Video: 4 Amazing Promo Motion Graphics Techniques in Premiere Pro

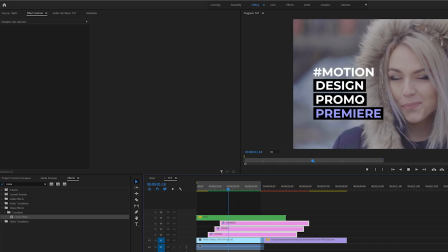4:13 So two different ways you can animate titles depending on what style that you want to go for.
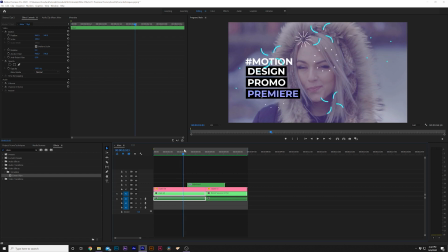4:17 So another quick technique that we can implement in here is simply by putting a nice little solid underneath our titles and above our video layer, just to create more separation between titles.
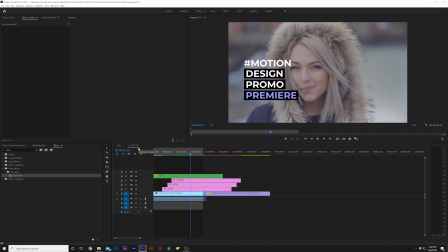4:26 You know, it just adds an extra element, an extra layer of depth.
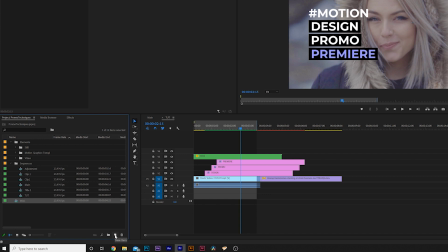4:29 So what we'll do is come here to our project window and come here to the bottom to where it says new item, and we'll click on color matte.
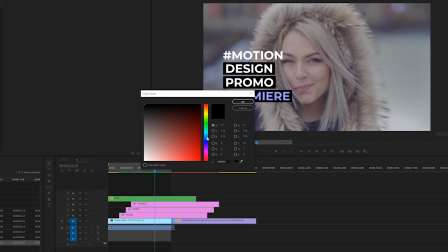4:36 And click OK and make sure it's the size of your sequence. And we select any color that we want. So maybe I'll do like orange here, and we'll click OK. And you can call it whatever you want.
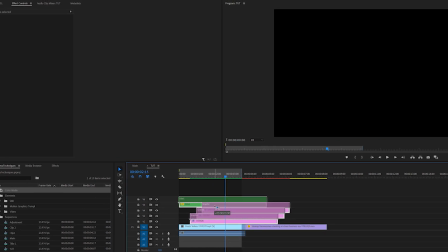4:46 I'll just call it color matte for fun. And we'll bring up all of our title layers, and we'll bring this color matte right above our video, below our titles.
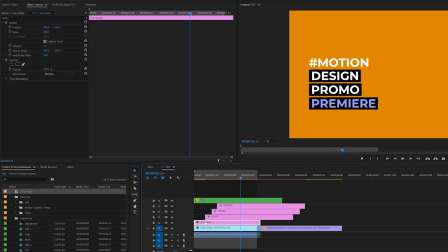4:53 All right. So what we're gonna do here is we're simply gonna go into our color matte, make sure it's in the effects controls, and we'll lower down the opacity, right?
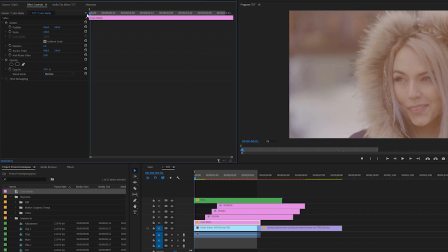5:01 Maybe to, you know, depending on how far do you want to go? I'll do like 14%. And we'll add a keyframe for position, maybe like a second into the sequence, move that keyframe forward in time, and we can like bring down the Y position of this color mat.
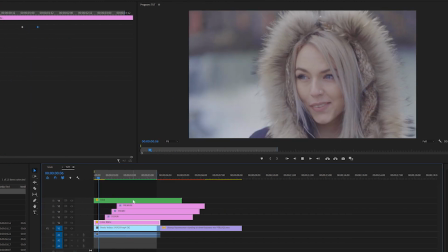5:15 So what's gonna happen is it's just gonna, you know, jump right in there, and it's simply gonna add an extra layer of depth to our sequence and our graphics.
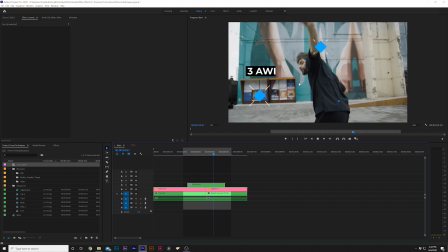5:23 So for our third technique, we're gonna talk about how to create a seamless transition between two different clips.
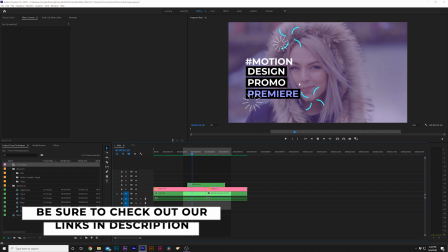5:28 And if you don't have a transitions pack for Premiere Pro, I highly suggest that you get one if you're a professional video editor.
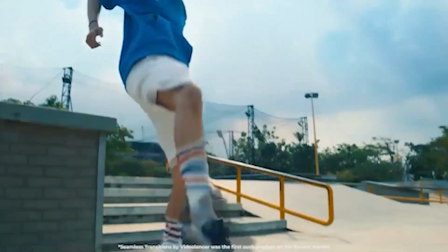5:34 You know, the default transitions in Premiere Pro are just not so good. So I have a pack of over 1,000 Premiere transitions that I use.
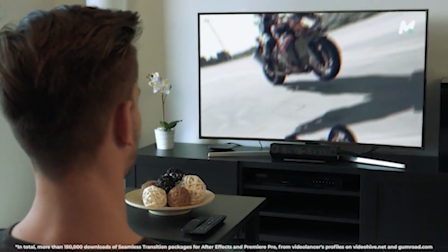5:41 I will link it below, and all the transitions that you're seeing right now are from that pack.
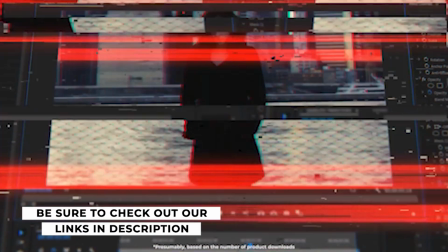5:45 All these transitions are a drag and a drop, which will help you save a tremendous amount of time, but I'm gonna show you how to create this seamless transition right here from scratch.
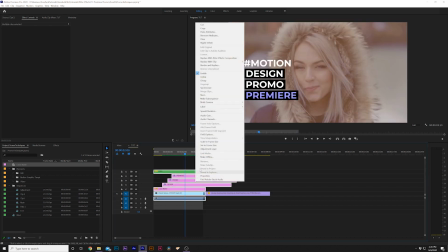5:52 All right, so first what we need to do is make sure we grab all of our first clip assets and we right click it and we click on nest, and we can call this clip one or video clip,
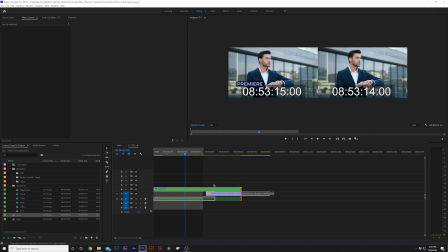6:01 whatever you wanna call it, just so we know it's the first clip in the sequence, and we can just trim it out to fit exactly where it needs to be.
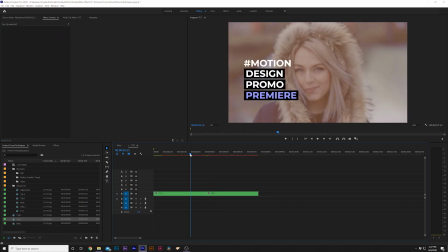6:07 And if we have assets for a second clip, we need to do that as well. All right, so when you're ready to create transitions when all your clips are nested with their graphics,
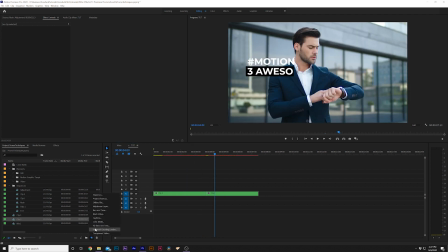6:14 what we can do is come here to our new item icon, and we're gonna create an adjustment layer.
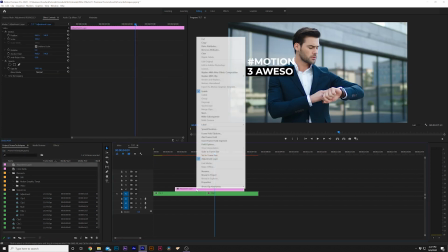6:19 And we'll bring this adjustment layer into our timeline, and we're gonna right click it, and we're gonna click on nest, and we'll call it transition.
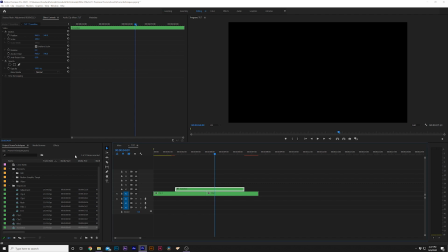6:27 Click OK. All right, you have to do that in order for this transition to work. So first of all, we'll kind of just time this out a little bit, trim it up.
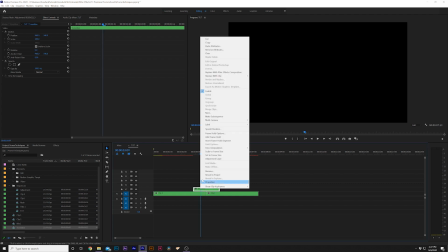6:33 Boom, we don't want a long transition, that's fine. And then we're gonna right click this layer and click on adjustment layer right here.
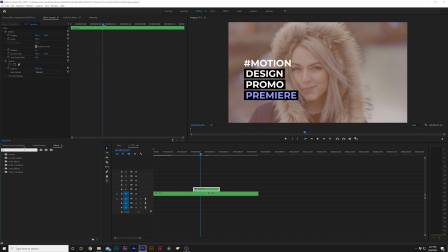6:40 So like I said, in order for these effects to work, you have to do it that way. And what we're gonna do is we're gonna come into our effects window and type in replicate, and there it is.
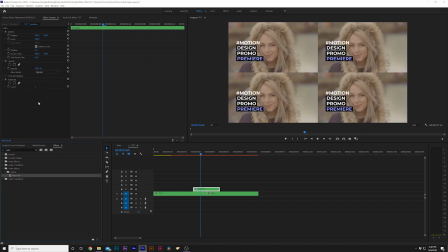6:47 And we'll bring this right into our adjustment layer that we turn into a nested sequence. And we'll set our replicated count to 3, okay. Then we're going to come back here to effects, and we're going to type in transform. There it is. And where it says scale, we're going to set this up to 300 because we created, 9 copies here.
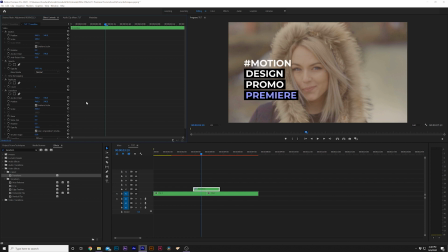7:06 So we'll scale into 300, and that'll put us back to where we were. And right before our cut between two clips, we'll make sure our playhead's like maybe a half a second to a second before that cut. And we'll add a keyframe for position. And then we'll roll by to the second clip.
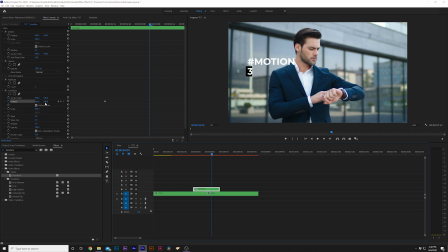7:21 And you can change the position in any direction you want. So if you want it to go up, you can do that. You want to go to left and right, you can do that as well. We will just have it go up. We'll do like a quick little scroll up and just match that up as best as you can. Perfect. And we'll grab both these keyframes, right click them, and we'll come here to temporal interpolation.
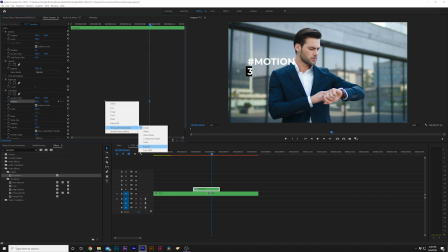7:38 So fun to say. And we'll just set it to ease in.
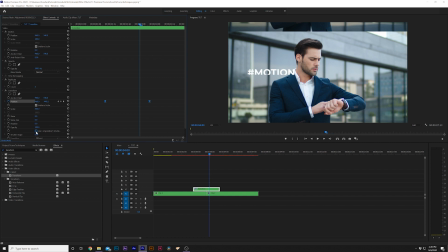7:41 And one thing we'll do is we'll uncheck use composition shutter speed, and we'll set the shutter angle here to 180 degrees.
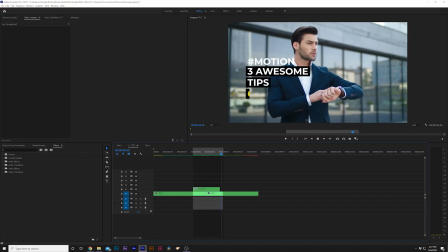7:49 Or any other size that you want. Now we have a very seamless transition here with motion blur, and that looks incredible.
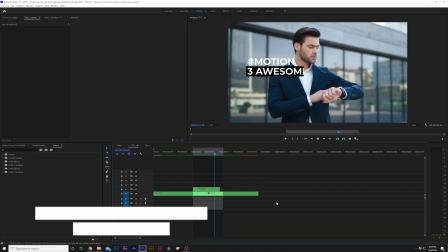7:55 So if you already edit a lot and you don't have a full transitions pack, I will link the one that I use, which has over 1,000 transitions in it.
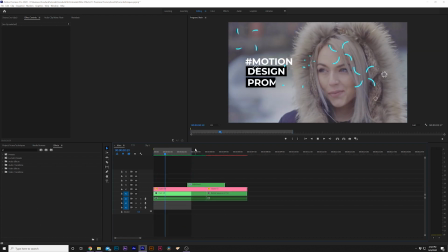8:01 That link will be below. So for our fourth technique, we're gonna talk about using third-party elements or overlay assets to help bring more style to our composition. So instead of having to do incredible crazy effects with tons of effects and keyframes, we're gonna keep it simple with third-party assets like lens flares, light leaks.